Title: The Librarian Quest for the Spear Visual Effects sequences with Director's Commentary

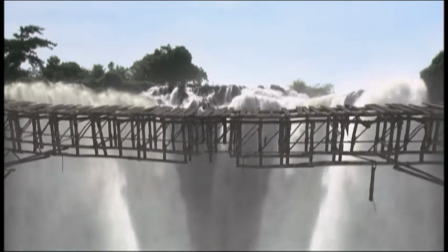251s
And Noah's really kind of bringing his legs up to make it seem like he's a little bit higher up.
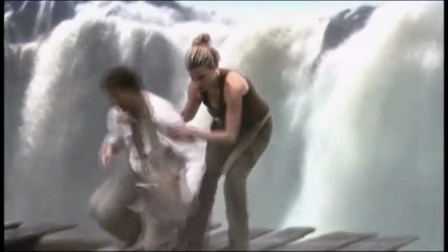255s
So you take all these elements, and you're able to put together a sequence like this that makes it seem,
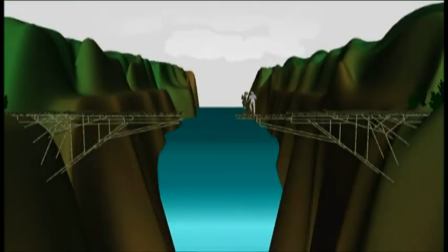262s
you know, that you're in the middle of a gorge, and this bridge is falling apart underneath their feet.
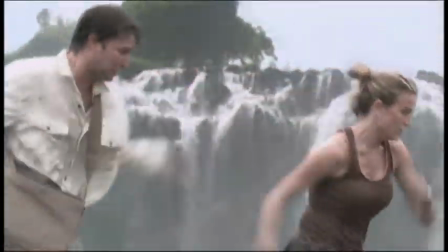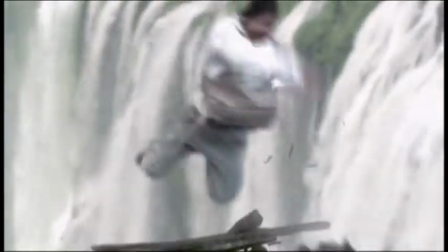276s
I kept telling our producers that, yeah, yeah, it's going to look great, but the artists and I,
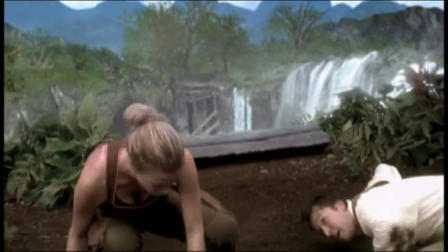281s
we never really truly knew until towards the end, and then it tended to work out.
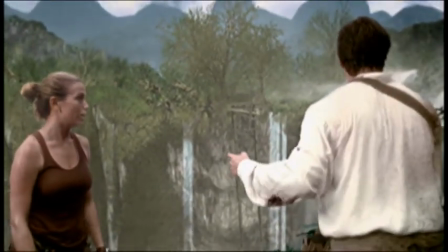287s
And so that's the visual effects. We had a lot of fun doing it, and I hope you had a lot of fun watching it.